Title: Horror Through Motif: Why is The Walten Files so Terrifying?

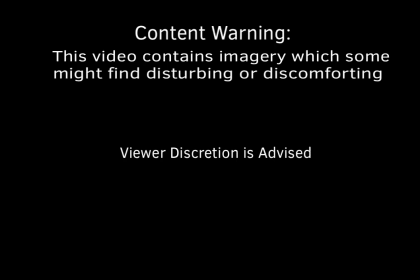Do you ever look at an image or piece of media and wonder why it's disturbing?
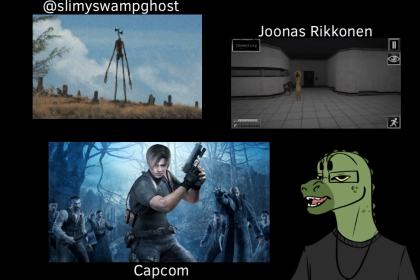Is it the ambiance? Is it its aesthetic, the style in which it's made? There are plenty of factors that can go into something being terrifying, but those same factors, if not executed correctly, can also make it look frankly goofy and silly and just not scary at all.
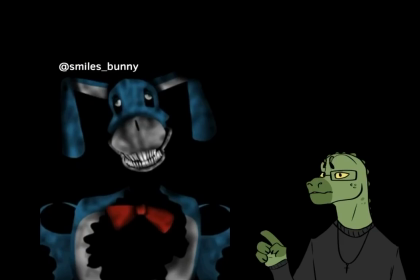The Walten Files, a little YouTube series that has kind of swept the internet these past few months, has managed to achieve everything that it needs to achieve in order to be properly terrifying,
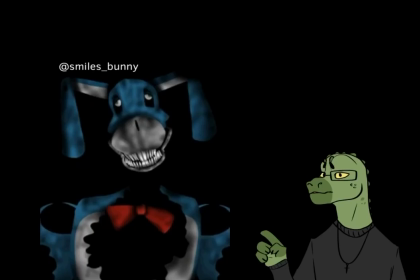while at the same time performing a deeper level of horror that some other things simply can't achieve.
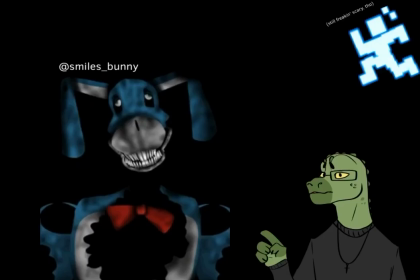Yes, all of the animation and the style is disturbing to say the least,
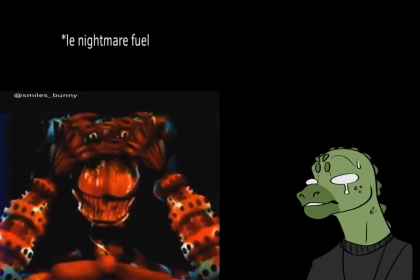but I personally believe that this particular video series best achieves its horror through its use of motifs and leitmotifs.
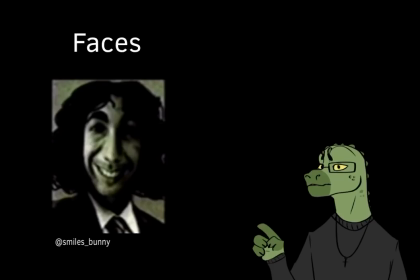The first use of motif that I would like to look at is the constant use of zooming in on an individual's face.
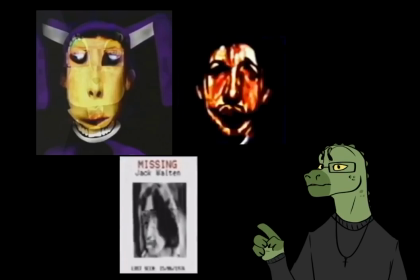Now, other than obviously the disfigured proportions at which most of the time that they're presented, the manner in which they're presented is what hammers down uncertainty and uncertainty, which adds to the horror element.
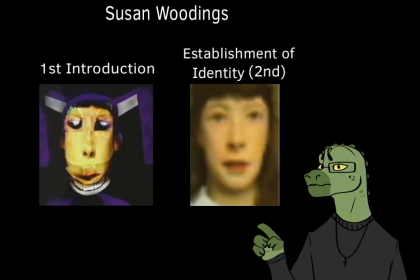What I mean by that is that whenever there's a new character introduced and their identity is supposed to be ambiguous, their features are always distorted, contorted, or even gored or decayed.
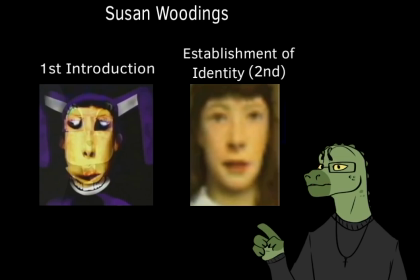Whereas if there's an introduction of a character that's meant to be more explicit and they're first introduced, then it's much more clear. So examples of the ambiguousness of of introducing a character,
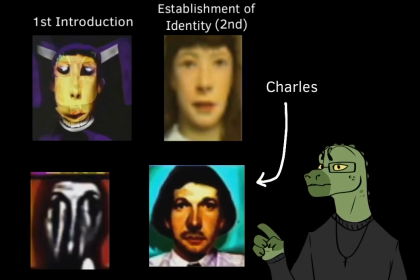you might have someone like Charles being introduced later on in the Bunny Farm video, or Susan Woodings in the beginner's tapes with Bon.
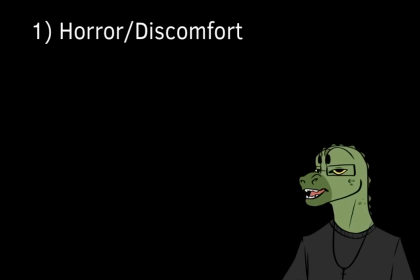Now, there's some purposes, obviously, for making this and presenting faces like this.
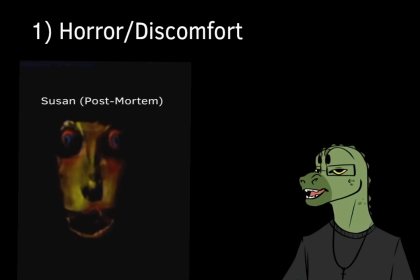First of all, obviously, it's very uncomfortable to see human faces contorted and stretched and gored and decaying up in front and literally staring at you, the audience.
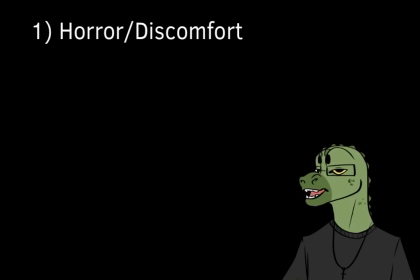In seeing these decaying faces or these misshapen faces, what we get to see is obviously this pain and suffering that these spirits and these people are still hanging on to, right? And their last moments of life. And also on top of that, it's a very sensitive area of your body.
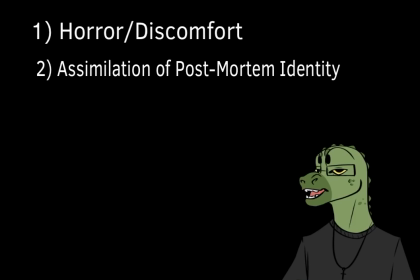Your face is very sensitive. Everything hurts up there to see. So to see facial features gored like that really adds to that horror element. You don't really see a whole lot of other gore other than, well, it's happening in and around the face,
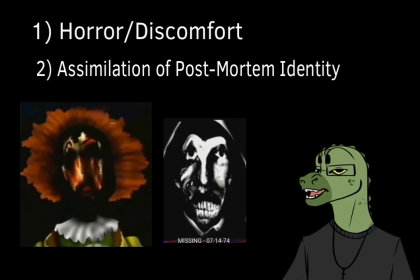except for one spot where you see Rosie get chopped up and then stuffed into the Shaw suit.
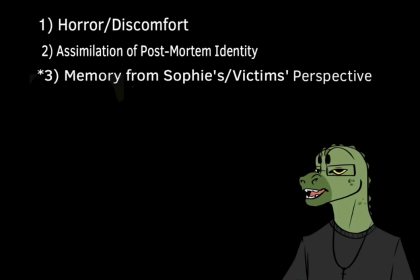Secondly, what makes it terrifying, in my opinion, is this element of memory that's added onto it. And the reason why I bring this up is that there's one line that stood out to me. It was with Charles.
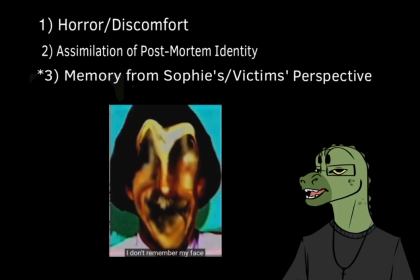And with Charles, right, when it shows his disfigured face for the last time in the video, basically you get a little caption at the bottom and it says, "I can't remember my face." So what's telling me is that this disfigured element in which they present themselves to
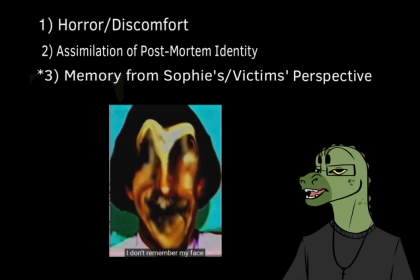Sophie is it's this assimilation of a new identity, essentially. And this identity is one that is full of pain, full of confusion, full of anxiety, that they just simply don't know how to get around. But that also has another level of purpose to it as well.
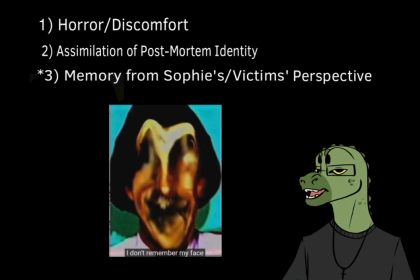If you're dead, right, you can contort and present yourself supposedly probably any way that you'd like to be presented or seen as.
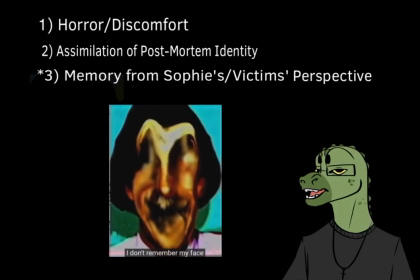But they instead choose to hang on to these misshapen identities of theirs for presumably the purpose of being able to retell the story which has befallen them tragically, and to show that, hey, we're gone,
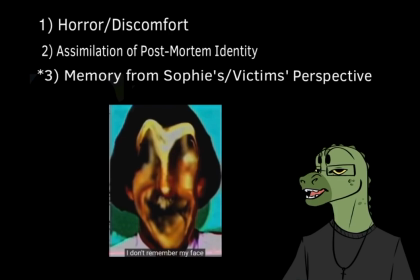try and remember us, and try to remember that we went violently, that we went poorly, that we were cut down abruptly, right? And the only way that we can properly communicate that to you, Sophie, is through showing our disfigurement
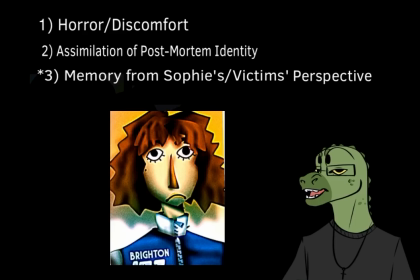and becoming embodiments of the pain, right? So I think that's particularly terrifying. Another thing is also a memory element from Sophie's perspective.
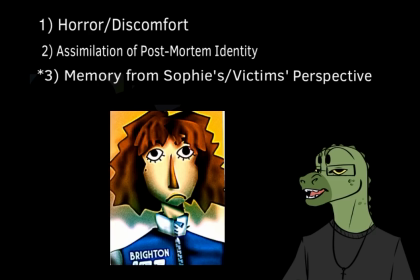There could be a reason why a lot of these faces are disfigured other than being gored. The entire time she's dealing with a memory problem, right? She can't remember exactly who these people are. So it's only natural that if you're trying to recall something, that memory is going to be a little bit fuzzy,
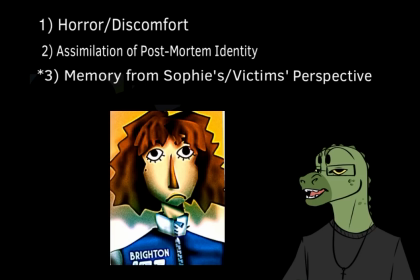especially if they've been, you know, suppressed by medications. Essentially, it would make sense for a lot of these faces to be cloudy or hazy, or in some of the cases not necessarily the case.
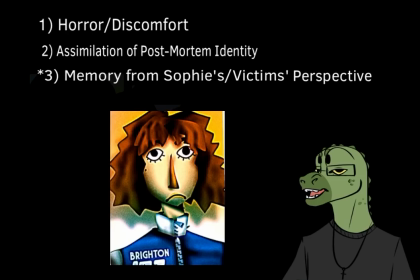Like, for instance, initially with Rosie, you actually have clear pictures of them, and same thing with Jack as well.
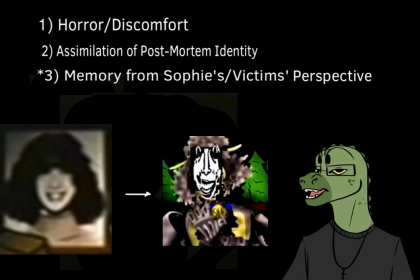You have clear images of what these people looked like, but over time they became more fuzzy and hazy as more specific elements of their memory came into light, particularly surrounding their vanishing or surrounding their excruciating deaths. Another motif that I would like to look at is this motif of blood that you see.
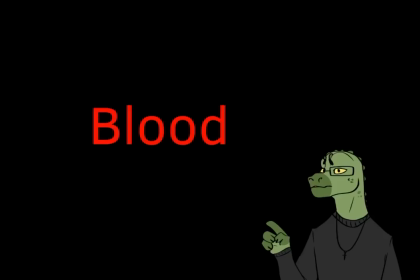Now, obviously, you're going to look at blood and go, oh, yeah, you know, they're murdered. They get chopped up and shoved into a robot suit in a really gruesome manner. Yeah, obviously, there's going to be blood. But the thing about blood and whenever it's shown in the video itself,
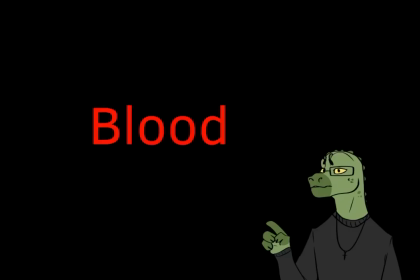it is always shown fading into the scene. It never starts out in the scene.
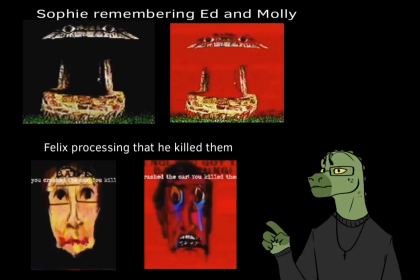It always enters the scene after someone else has been presented. And I like that as a motif because what you get is this element of, oh, these new ideas, these memories are flooding back, especially with the use of it as in the well in the Bunny Farm video,
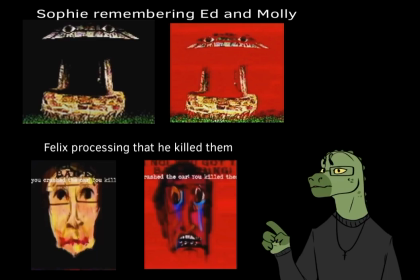is that you have the well and then Sophie gives like the photo of the two red kids, and then you get the background behind the well. It turns red. It shifts into red, like you see a lot of the other times at the presentation of an animatronic, and then they become bloodied.
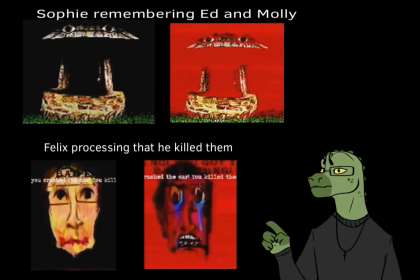You're slowly realizing that these memories are flooding back and they're fading back into a concrete memory, and there's that association finally that hits you, that you're associating a childhood character with a tragic loss of a loved one.
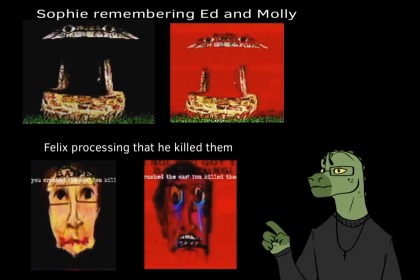So I like that use of a motif, and I think that adds to an element of horror because it's a very subtle motif. We get a few more concrete uses of motif that are more explicit, notably the repetition of phrases.
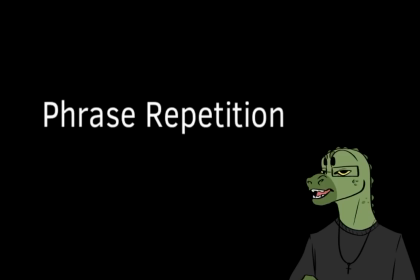That happens a whole lot in this series, is the repetition of phrases, but they use that element for the sake of horror as well as using it to firmly establish a timeline or something that's happened or an emotion. For instance, the repetition of the beauty motif that gets brought up a lot.
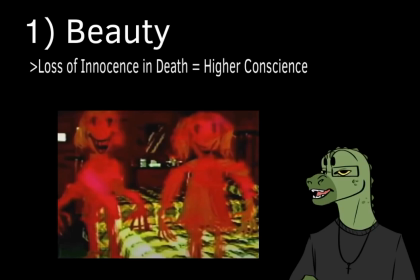Whenever someone dies and begins to possess a robot, they are said to have been made beautiful by the Bond robot, whoever specifically possesses that one. I'd like to kind of delve into what they mean by being made beautiful.
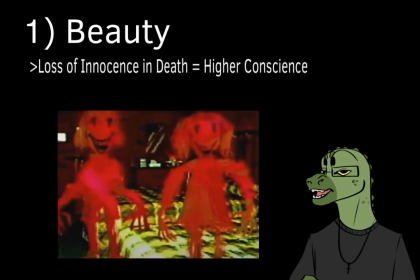I think it's a little bit more than just, oh, it's a robot, it's a higher form of existence. I kind of like to think of it as this spiritual understanding of how things are.